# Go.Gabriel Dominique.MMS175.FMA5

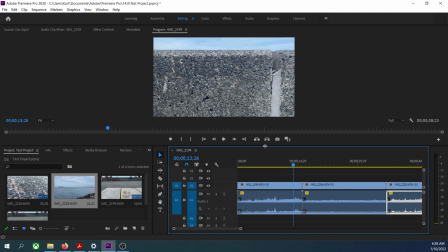(4:04)
And then when you see the point that you want to cut, which is right here, for me personally, I would cut here. You cut. So what we do is we do here.
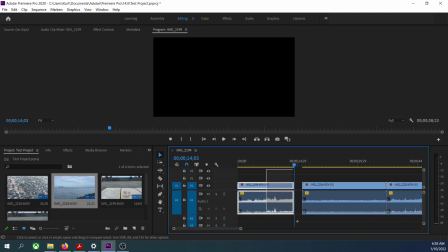(4:20)
There's many ways you can cut here. You can do like this to shorten everything, and then you move everything back.
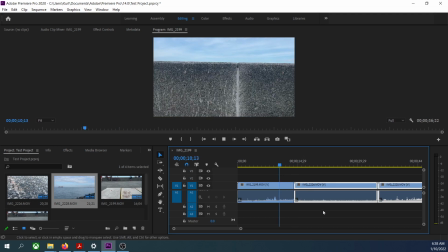(4:29)
And then
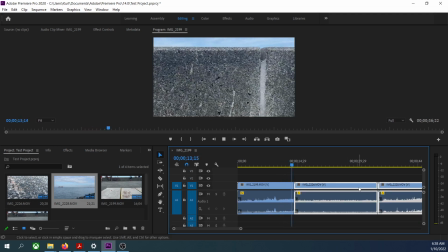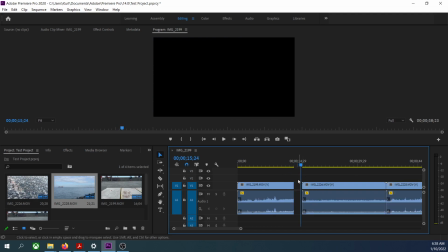(4:35)
that looks a little bit shank, so we're gonna add a little bit more.
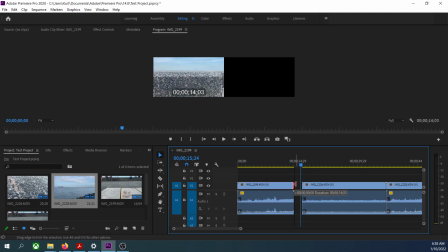(4:39)
Because I think I would like to have some of that rising action again, but I don't know.
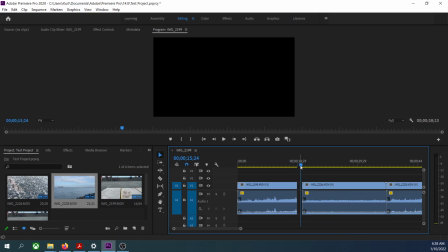(4:46)
It's all about time trial and error for my style.
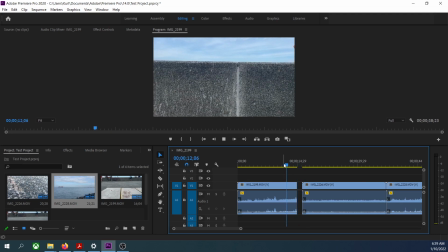(4:50)
I tend to eyeball all the things so that I need to know what clip needs what edit.
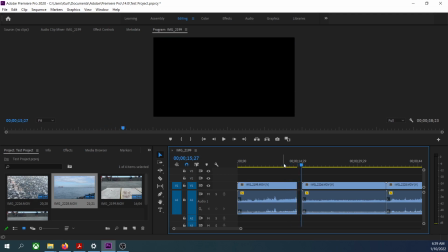(4:57)
So yeah.
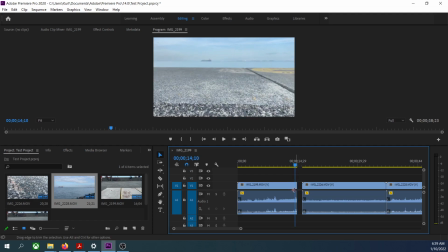(5:01)
keeps moving, and then we can actually cut here. This is the place that I want to cut. So we do it here, then we do it the exact same here, and then we just cut it.
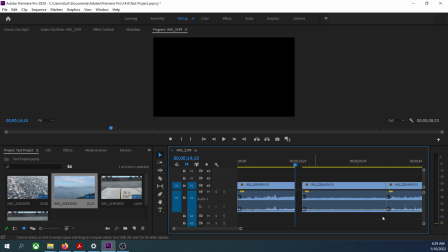(5:17)
We do it here, we do it here, and then we move everything back over here.
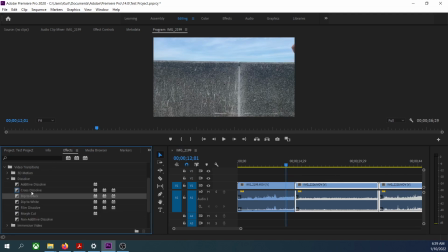(5:24)
And then we add the transition so that it looks cleaner. We'll probably use a cross at the beginning. We'll move everything back. We're gonna use a cross. We're gonna move it here, and then we're gonna move it there,
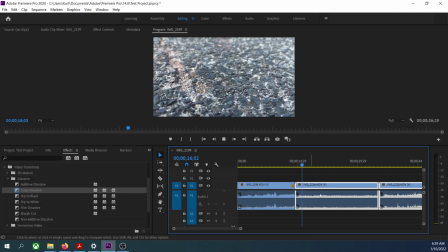(5:42)
and then back here. Alright, so here there's nothing much I want to replace here. It's basically just me going up and then going up. All it just needs is a transition.
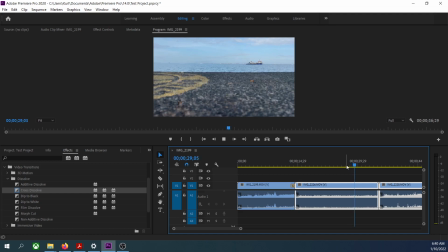(5:56)
Basically, I assume that it's basically like fine as it is, and then we move up. We can cut a little bit there because this is all redundant.
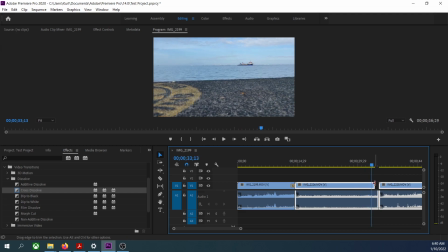(6:13)
The up motion is all we need, so we just probably need to move here.
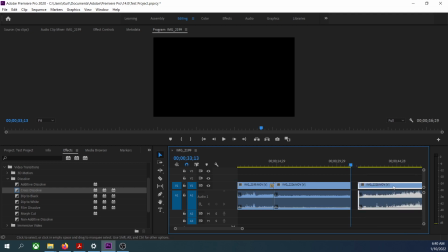(6:18)
We move here, then move here, there.
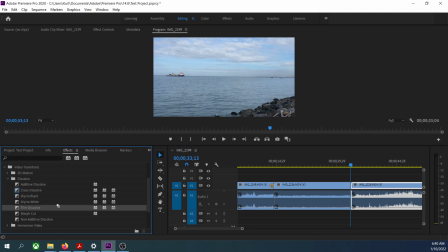(6:22)
Then we add something to add towards that, so probably a dissolve. And then there we go. The final part is the movement towards here, which nothing much needs to change.
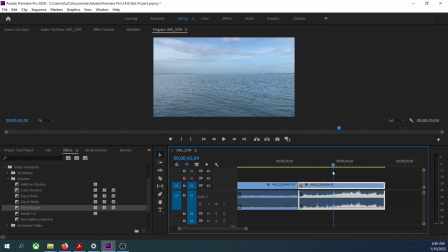(6:38)
I don't see anything that I would like to change here. So there we go. I would now add a dip to black for a cut towards the end, and then if I had audio, this would have like a crossfade that would fade away,
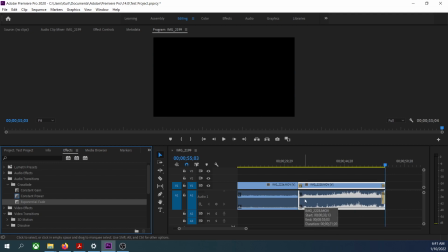(6:57)
and it fades away. This is just one example of how I would do things. It's basically like it's all highly my style is highly dependent on the
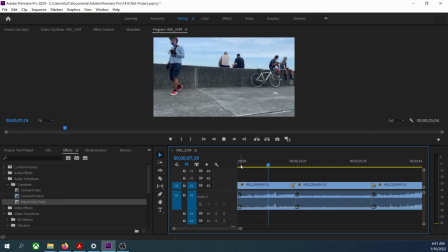(7:13)
clips that I have and what kind of concept do I want to do. Do I want to create motion?
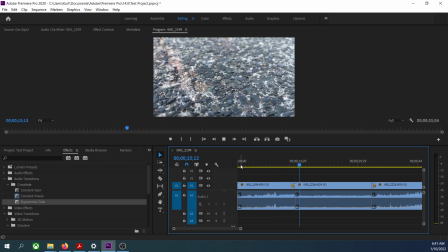(7:22)
Do I want to make a montage that considers the flow of time? What video do I make and what clips do I have is basically like the two questions that I always have to answer every time I edit my videos.
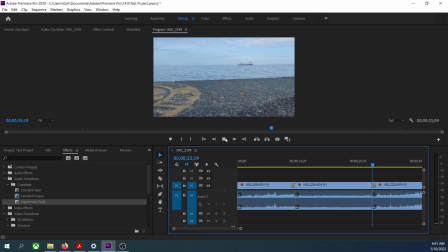(7:41)
And at that point, you tend to now want to know, and then after that, you're gonna have to ask the questions every time you edit a clip.
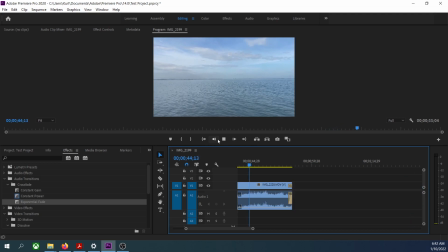(7:52)
How do I want to make this flow from one place to another, etc., etc.
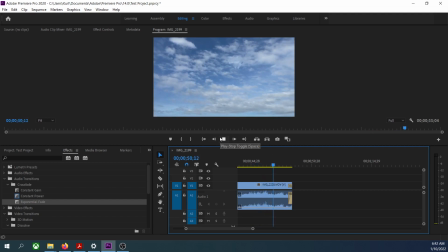(7:57)
So yeah, that's basically how I edited all of these. That's basically my editing style in a nutshell.
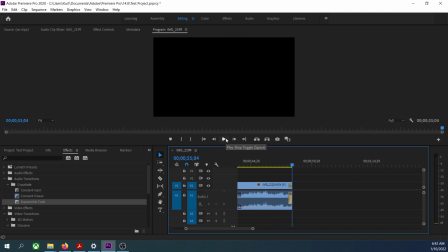(8:04)
It's something that many people can replicate since it's
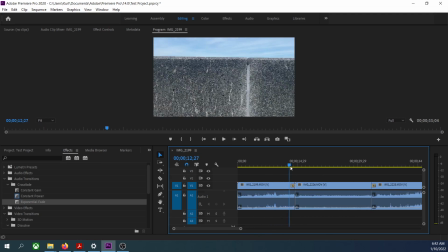(8:08)
something that depends on your timings and knowing when to time.